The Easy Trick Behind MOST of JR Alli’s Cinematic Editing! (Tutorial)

Hey, what is up guys, Tava here, and today I'm going to be showing you how Alli seamlessly constructs most of his insane cinematic edits without the use of any fancy editing tricks or transitions.
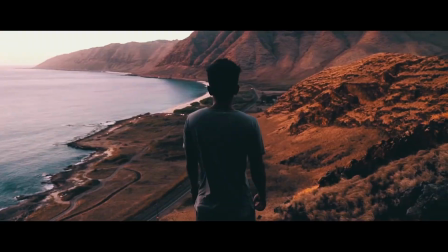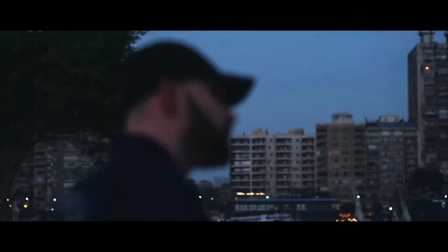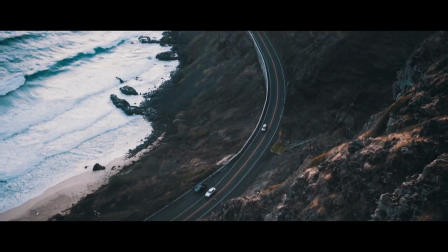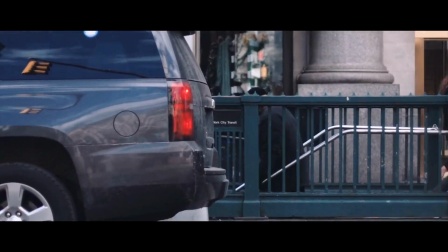So if you don't know who Alli is, he's a YouTuber who has a very interesting style of making travel videos that is very unique and draws an audience's attention in because it is so unique. So basically what he has is very short travel videos that have lots of clips laid within them, along with a very good sound design and music choice that just makes a very pleasing video to watch. That is why they are so popular.
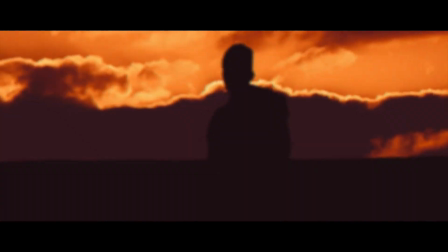(0:59)
So like anybody that makes popular travel videos, he does have some very fancy transitions and effects using After Effects built into his videos, but for the most part his transitions are quite simple and are just edited very nicely using sound design and have some very easy tricks that I'm going to be showing you today on how you can accomplish similar effects. So to show you how to do this, I'm going to be first breaking down some of his effects in his popular videos to show you how he uses specific things laid throughout them consistently to create a very cinematic effect, and then I'm going to be going outside to show you how to actually shoot it and incorporate it yourself. So let's get started.
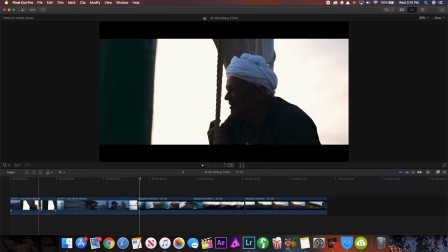(1:30)
So if we look at some clips from his Egypt and Hawaii videos, I'm going to be breaking down some different things he uses between transitions and clips to make it flow as seamless as possible.
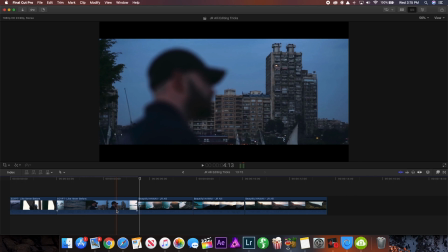(1:39)
And the four main things I'm going to be breaking down is how he uses planned and cohesive shots that go together,
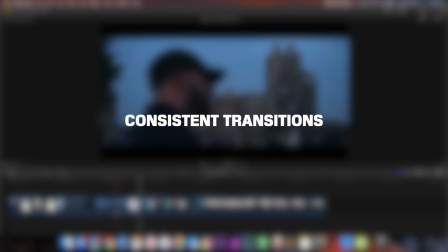(1:45)
speed ramping, consistent transitions, and the use of quick editing. So let's look at these individually.
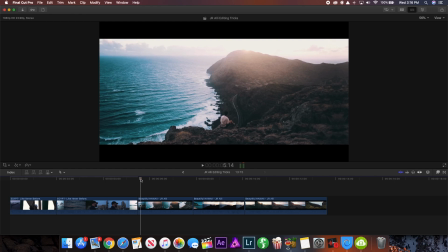(1:51)
So the first thing is the use of planned and cohesive shots, and I think this is the most important because it's something that you should actually keep in mind when you're going to shoot your footage,
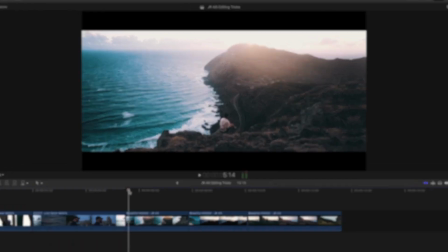(1:59)
so you know what you're going to be planning to do in editing. And this is something that he always does very well. So if we look at this shot from his Hawaii video, you can see it starts with this wide shot coming in,
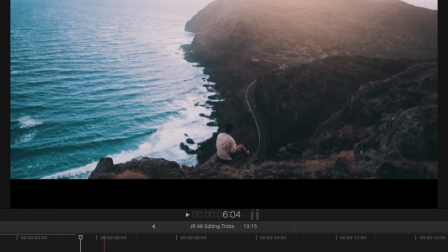(2:08)
and as it moves closer it has a transition, cuts to a closer shot of the same place,
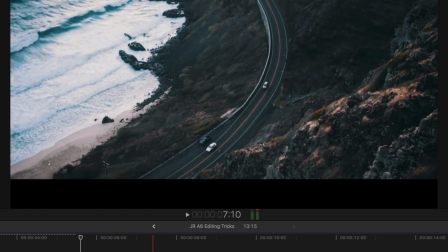(2:12)
and then finally cuts to another shot of the road down below. And these shots were obviously planned beforehand because he has them in order and how he wants them,
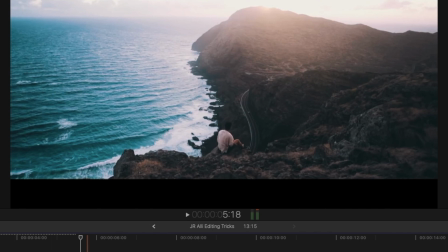(2:20)
so he could just line them up in editing and make a really simple effect that looks incredibly cool when played back because it is so well planned out.
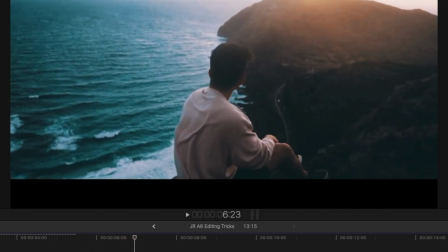(2:28)
So that's just something that he does really well that's good to keep in mind.
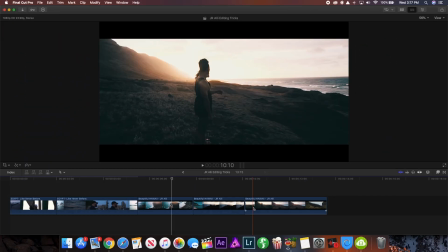(2:30)
Another example of how he uses planned and cohesive shots is where he uses specific angles and directions in all of his shots together.
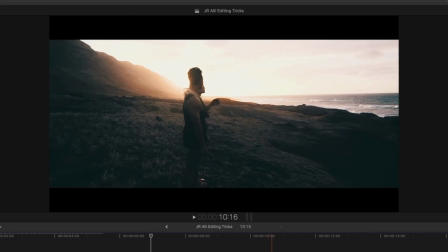(2:37)
So if we look at these drone shots here, you can see we have one moving over to the right orbiting, and then he cuts to another one at the same speed and direction of orbit,
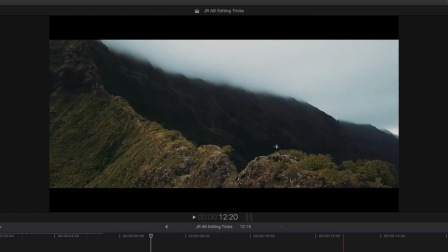(2:45)
and then cuts to another one at the same direction and speed of orbit.
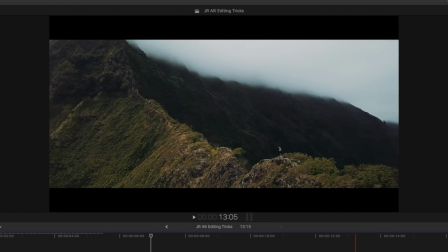(2:48)
And when you combine all of these three together, it makes the shot look a lot more consistent and it makes the editing look a lot less harsh. So like I said, it's just a really good thing to keep in mind when you're shooting to do similar movements so you can edit them together in post.
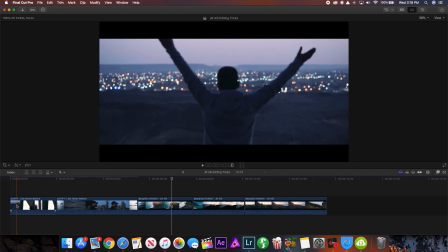(3:01)
Now the second little trick I noticed with a lot of his editing is the use of speed ramping between clips, which is a very simple effect.
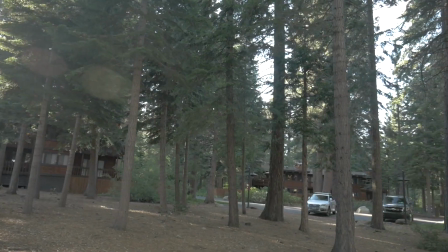(3:07)
Basically, speed ramping allows you to speed up a video clip at the very end and at the beginning of another one, so they seamlessly transition between each other.
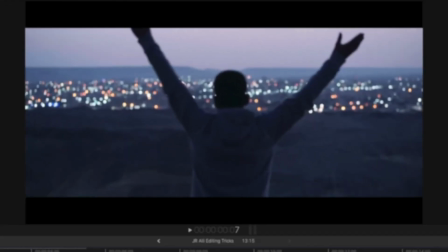(3:14)
As you can see in a lot of his shots, the last 2 or 3 frames are sped up to make it more seamless.
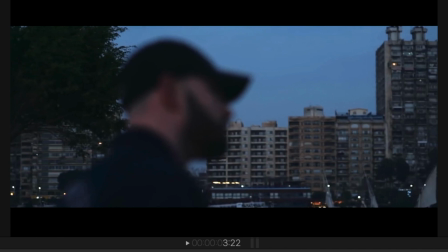(3:20)
The speed ramping when going frame by frame is a little bit hard to see, but in this shot you can see it's panning to the right here, and at the very end, last few frames,
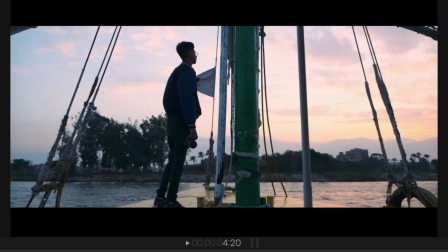(3:27)
it speeds up a little bit before cutting to the next shot. And the same thing with coming into this shot. As it comes in, it's moving a little bit quicker, but he does it so subtly between shots it's not really a shock to the system like some speed ramping is.
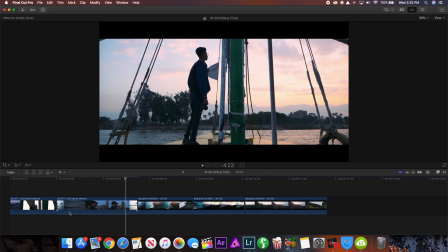(3:40)
If you make your speed ramps too long on either side, it adds a bit of jolting motion that doesn't look realistic. So what I really like about his transitions and what I think makes them look so unique is that the speed ramp only occurs at the last 2 to 3 frames of each shot, so you don't really realize it's happening until it's already happened, and I think this makes it flow a lot better.
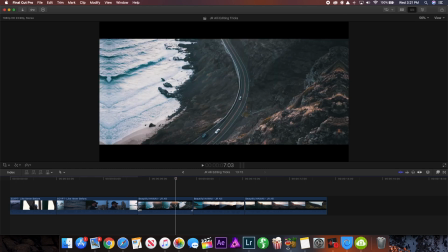(3:58)
So here's another example of the speed ramp.
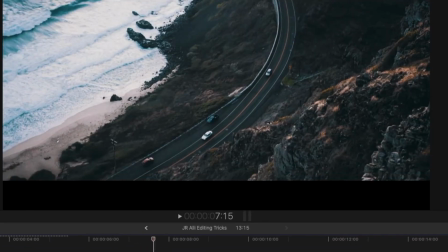(4:00)
You can see a road here moving by, and if I go frame by frame, you can see the last few frames right about here, 1, 2, 3, 4, and then it cuts to the next shot.